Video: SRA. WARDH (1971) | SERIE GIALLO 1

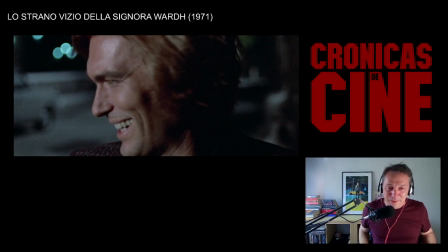interpretativa de él o tal vez la dirección que le dice tú continúa riéndote y este pues continúa riéndose sin más y se nota artificial la situación, él se ríe un poquito de más y eso le da todo el tono típicamente Gialo,
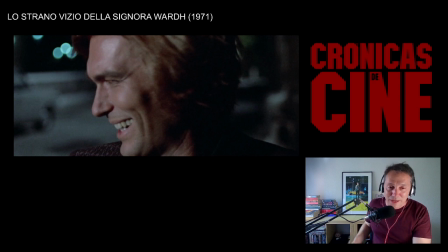esa manera antinatural de reaccionar de este tipo le viene perfectamente a la película
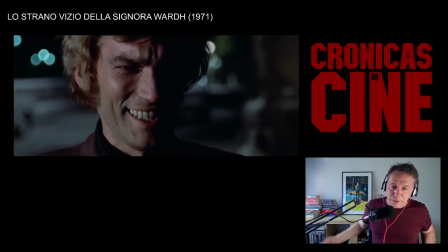donde no funcionaría en otra película aquí funciona perfectamente o en otro género
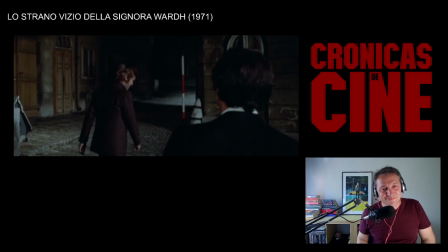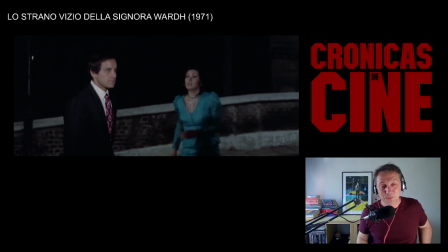es todo un poco raro
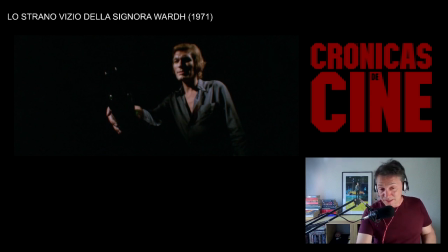aquí otra vez le tenemos ahora esta es otra escena de sueño Y si en la anterior y en otras escenas el agua va a ser el elemento simbólico del malo, en este caso no es agua exactamente, sino whisky, que es una forma de agua un poco especial.
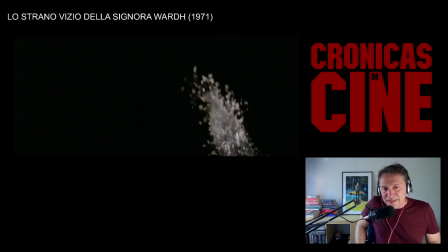Pero ahí vemos la botella verde y los cristalitos verdes la impregnan a ella, la hieren. cristalillos quedan un poco cutres es decir parecen más sal que cristal
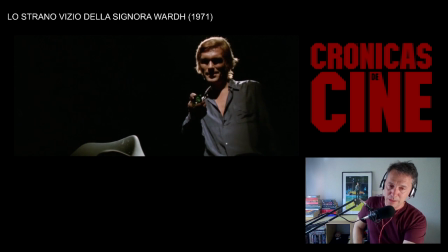entonces tenemos que leer un poco la intención más que lo que quedó no esa escena no quedó especialmente bien
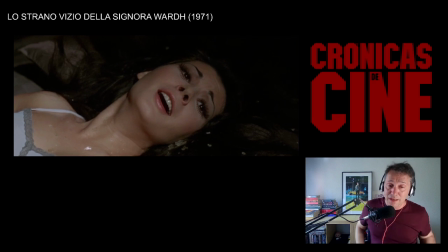y luego él pues aquí la rasga con el verde y
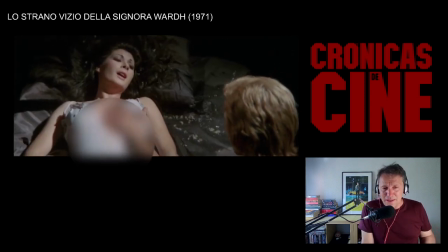la vemos que le hace daño a la vez que la que la daña que la corta la desnuda y
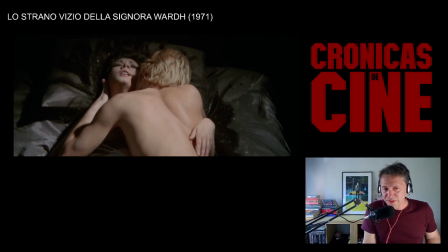de nuevo al principio ya sufre realmente con esta escena como no podía ser de otro modo pero en un momento
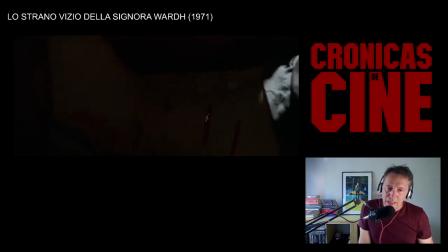de nuevo se rinde a algo más fuerte que su que su sufrimiento o
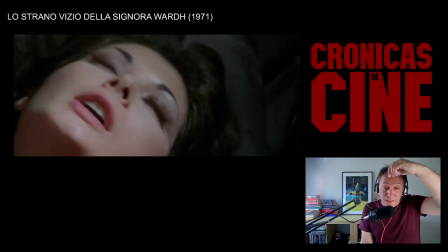que su propia voluntad la atracción sexual que siente por él que
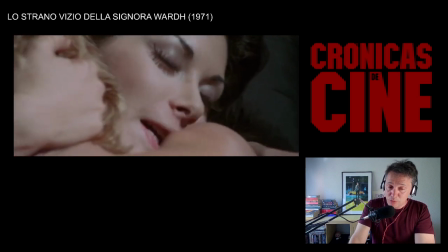por cierto ¿Merece la pena detenerse un momentito en la banda sonora en este tema en especial?
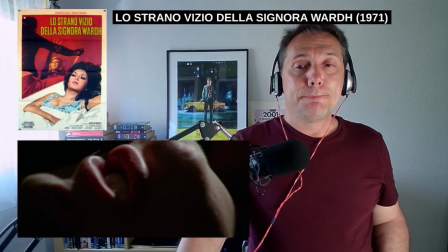Este tema es de la banda sonora original de
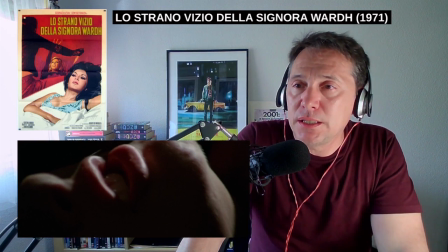Nora Orlandi y es el tema principal de la película.
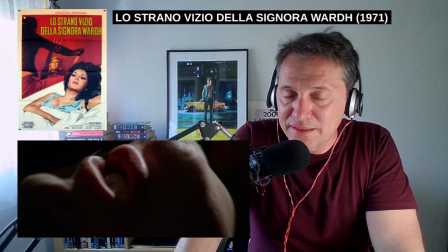Se llama Díez Irae, Días de Ira.
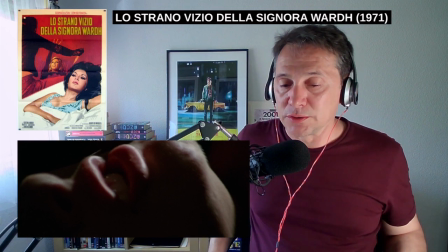Y bueno, a día de hoy es muy fácil recuperarlo todo y ahora no cuesta apenas nada decir Es decir, venga, vamos a ver todas las películas de este tío. Bueno, pues están en alguna plataforma o las puedes comprar fácilmente por correo gracias a las páginas web de venta a distancia.
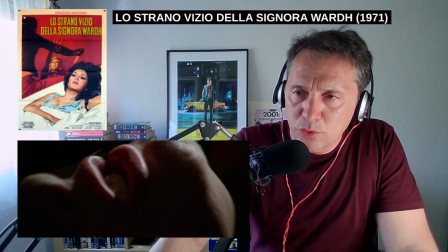Pero, oye, en el año 2000, Quentin Tarantino hizo un alarde de cinefilia cuando incluyó este tema,
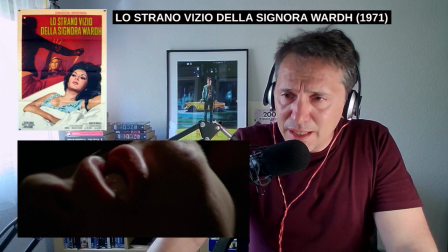Diez Irae, en una escena de Kill Bill volumen 2.
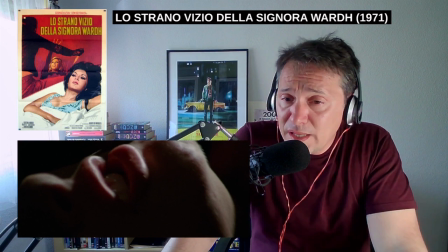Hay un diálogo precioso entre Michael Madsen y Bill, en el que Bill va a ver a Michael Madsen y decirle que hay que acabar
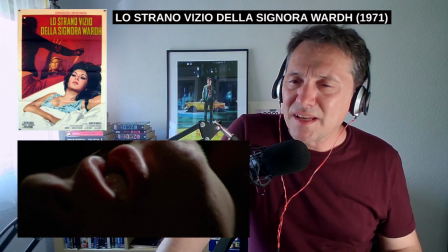con la amenaza y Michael Madsen siendo el tío más asqueroso y más sobaquero de todos los que pueblan la película
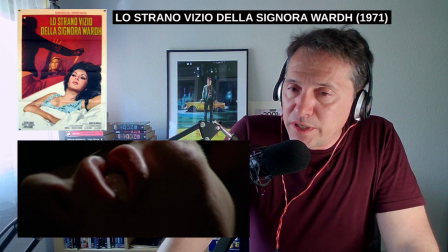pues nos da una muestra de que no es ningún idiota y de que sabe bien las
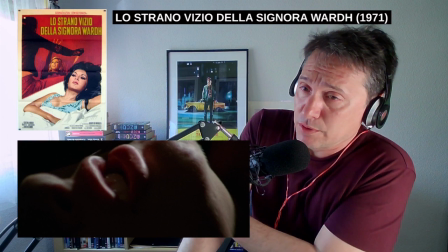implicaciones de lo que está haciendo de hecho le dice a Bill que va a haber que acabar con ella pero que ella merece su venganza
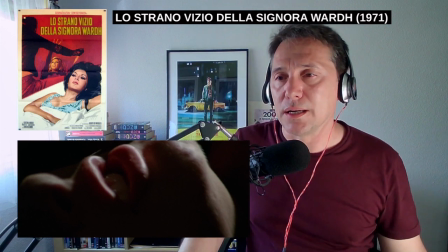Y esa escena está contada precisamente con esta banda sonora del extraño vicio de la señora Ward.
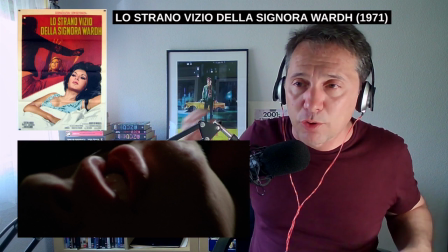Y no es casual porque estamos hablando de una película en la cual la señora Ward se va a ver
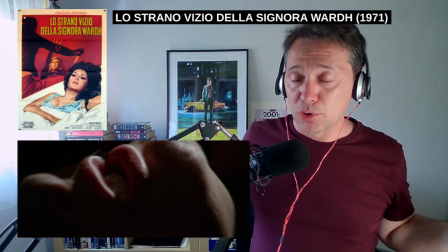muy amenazada no solo por su antiguo novio o por el recuerdo de su novio,
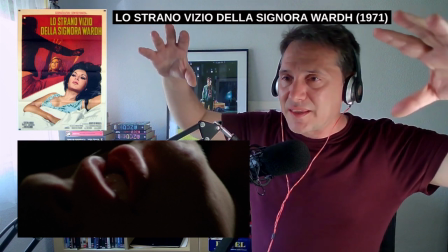sino que se va a ver asediada por todos los hombres de la película.
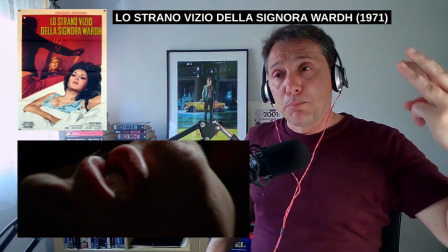Por su marido, por su exnovio, por el pretendiente que le sale, George Hilton.
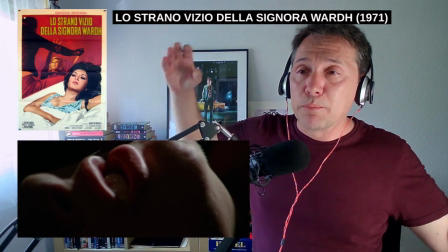Por todos ellos se va a ver muy asediada esta mujer.